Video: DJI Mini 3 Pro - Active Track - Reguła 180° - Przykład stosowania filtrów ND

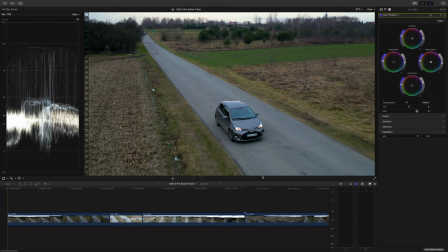16s
Słuchajcie, wiele osób zastanawia się, jak dobrać optymalnie ustawienia pod filmowanie, jeżeli chodzi o kamerę drona i po co są filtry, po co one nam są potrzebne. Na grupach facebookowych dosyć mocno są krytykowane zastosowania filtrów,
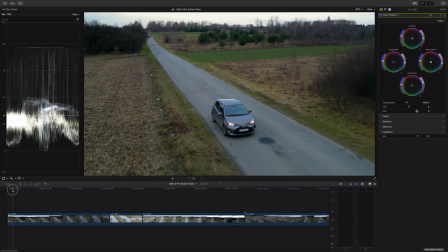31s
ale dzisiaj na tym przykładzie chciałem wam pokazać jedną rzecz, a mianowicie jak wygląda reguła 180 stopni w praktyce.
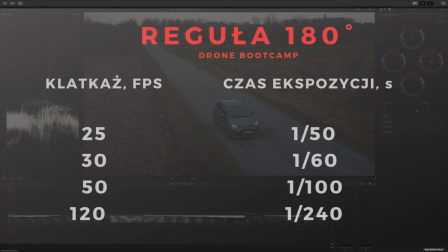39s
Co to znaczy reguła 180 stopni, a mianowicie takie ustawienia, że dla klatkarzu na przykład 25 klatek na sekundę przyjmujemy czas naświetlania 1/50 sekundy, a analogicznie dla 50 klatek na sekundę 1/100 sekundy.
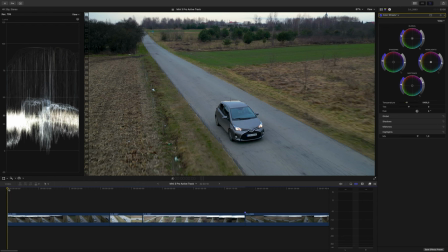54s
Tu mamy przykład, który nagrywałem dzisiaj rano i jest to przykład, kiedy jadę i nagrywam Mini 3 Pro w 25 klatkach w 4K i mam 1/50 sekundy i zobaczcie, co się dzieje.
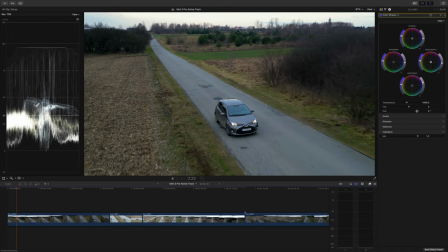69s
Ilekroć zatrzymamy ten obraz, to widzimy, że obiekt jest ostry, a całość jest lekko rozmyta, jak na zdjęciach z paningu.
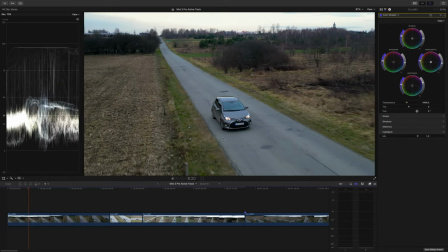77s
Tutaj światła miałem dosyć mało, ale mimo wszystko jest to dość ładnie widoczne i to jest właśnie ta reguła 180 stopni.
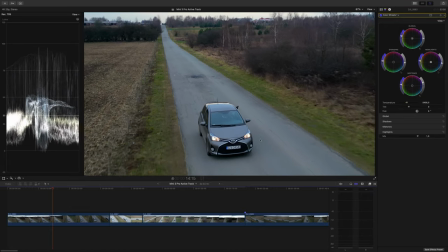85s
Teraz przyzoomowałem troszkę na 1,5, ale widać nadal, że auto jest ostre, a całość jest rozmyta, pierwszy i drugi plan.
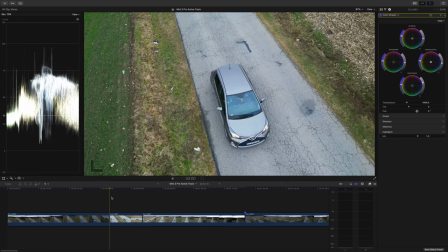94s
I teraz zobaczmy, jako że miałem tutaj bardzo mało światła, więc posłużyłem się wyższą wartością ISO, bo nagrywałem to przy ISO 1600, tak żeby osiągnąć czasy naświetlania krótkie, typu 1800, to jest bez filtra.
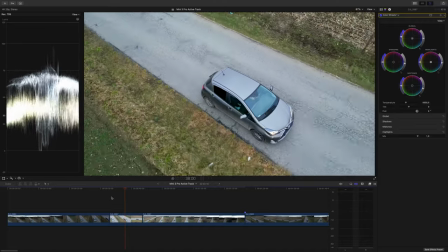108s
I zobaczcie, co się dzieje. Tutaj widać, jak pierwszy plan i drugi nam tak leciutko przeskakują, prawda?
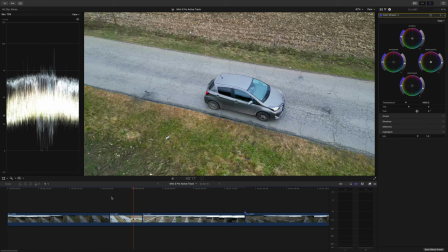114s
Jak wszystko jest ostre przez cały czas i jest to nienaturalny widok.
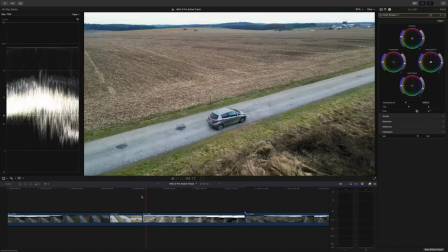118s
Tak ludzkie oko tego nie postrzega i dlatego właśnie używamy filtrów i po to jest stosowana wśród
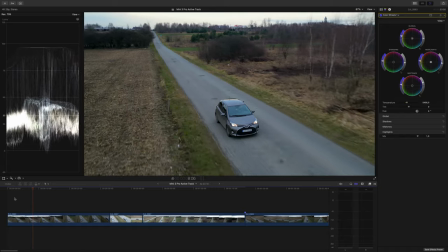125s
filmowców w świecie filmowym ta reguła 180 stopni. Na ten temat porozmawiamy dzisiaj, ja was zapraszam do tego vlogu,
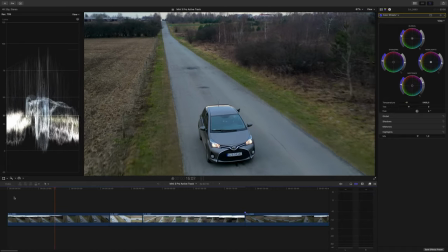133s
ale to co zrobiłem właśnie podczas tej sesji to jest ustawienie tak kamery,
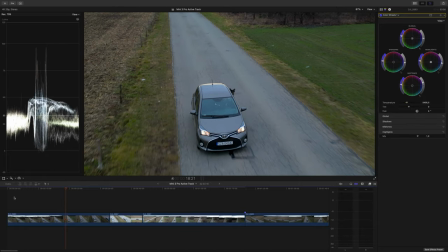140s
żeby był ten efekt uzyskany. To jest dokładnie to samo jak mamy zdjęcia w paningu i mamy tą technikę, gdzie obiekt jest ostry, a reszta jest rozmyta. Tutaj bardzo delikatnie to jest widoczne, ale zasada jest ta sama. Zapraszam was bardzo serdecznie na ten odcinek. Zaczynajmy zatem.
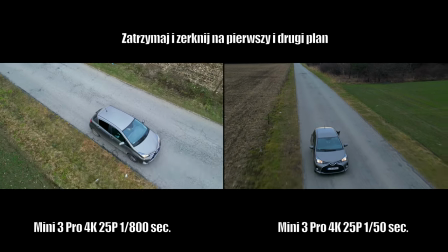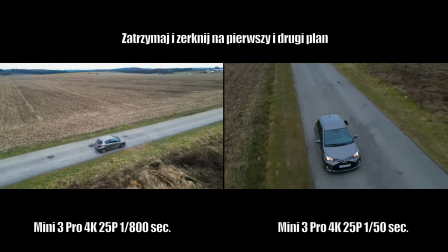Witajcie kochani, Rafał z tej strony. Idziemy za ciosem, 30 tysięcy na kanale.
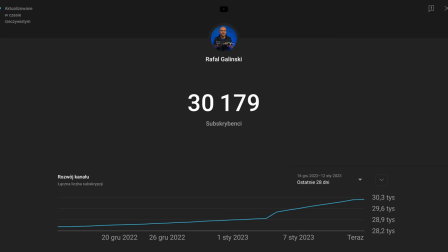175s
Uważam, że ten wynik nie jest zupełnie miarodajny, bo tak naprawdę miarą jest to sukcesu tego kanału,
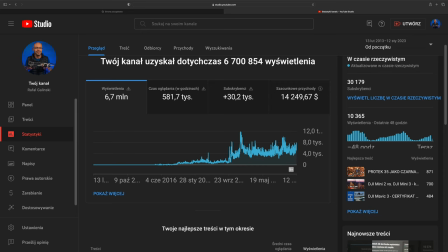181s
ile osób skorzystało z jego wartości, które przekazuję na co dzień, a skorzystało naprawdę dużo. Co do subskrypcji, ja wam powiem, że nie jestem jakoś specjalnie tym związany, bo dla mnie ważne jest to,
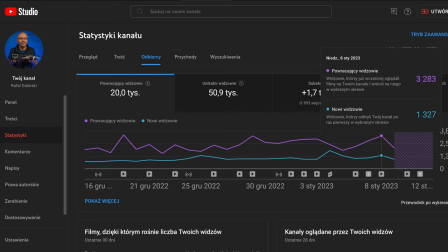194s
że codziennie ponad 1000 osób wchodzi na kanał, wyszukuje treści po raz pierwszy i zjawia się u nas właśnie, żeby dowiedzieć się czegoś na zasadzie wyszukiwania. Słuchajcie, dzisiaj zrobimy jeden test, jeżeli chodzi o Mini 3 Pro, a mianowicie Active Track. Zobaczymy, jak on się spisuje po aktualizacjach. Ja miałem tutaj różne zachowania tego drona. Mam nadzieję, że dzisiaj będzie ok. To, co chciałbym zrobić, to też regułę 180 stopni. W tej chwili, jak widzicie, nie mam teraz filtra na nim, a za chwilę założymy sobie filterek. Może ND16 spróbujemy, jest fajny czas, co prawda jest zimno, 1-2 stopnie, więc jest chłodno, zaraz w ręce mi będzie, ale dostałem od Freewella kolejne filtry, bo miałem już ten komplet, ale mi się chyba zgubił, albo zniszczył, albo komuś po prostu dałem, bo tak też bywa. Założymy sobie ND16, myślę, że to jest fajna sprawa, dlatego że
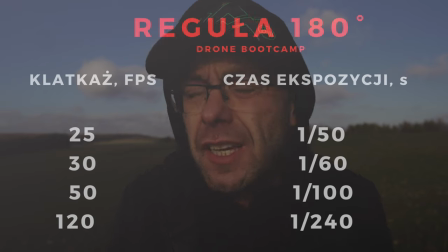249s
ten filtr powinien nam dać właśnie regułę 180 stopni. Chciałbym filmować w 1/100 sekundy dla 50 klatek,
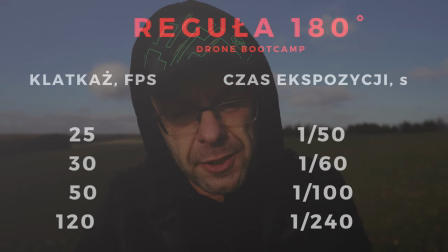257s
bo tutaj mamy 4K w 50 i też w 1/50 dla 25 klatek.
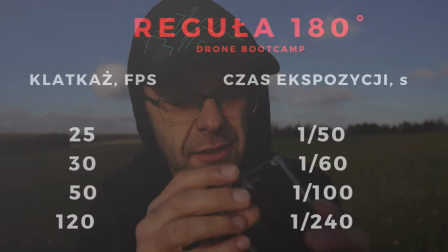263s
To są te filtry.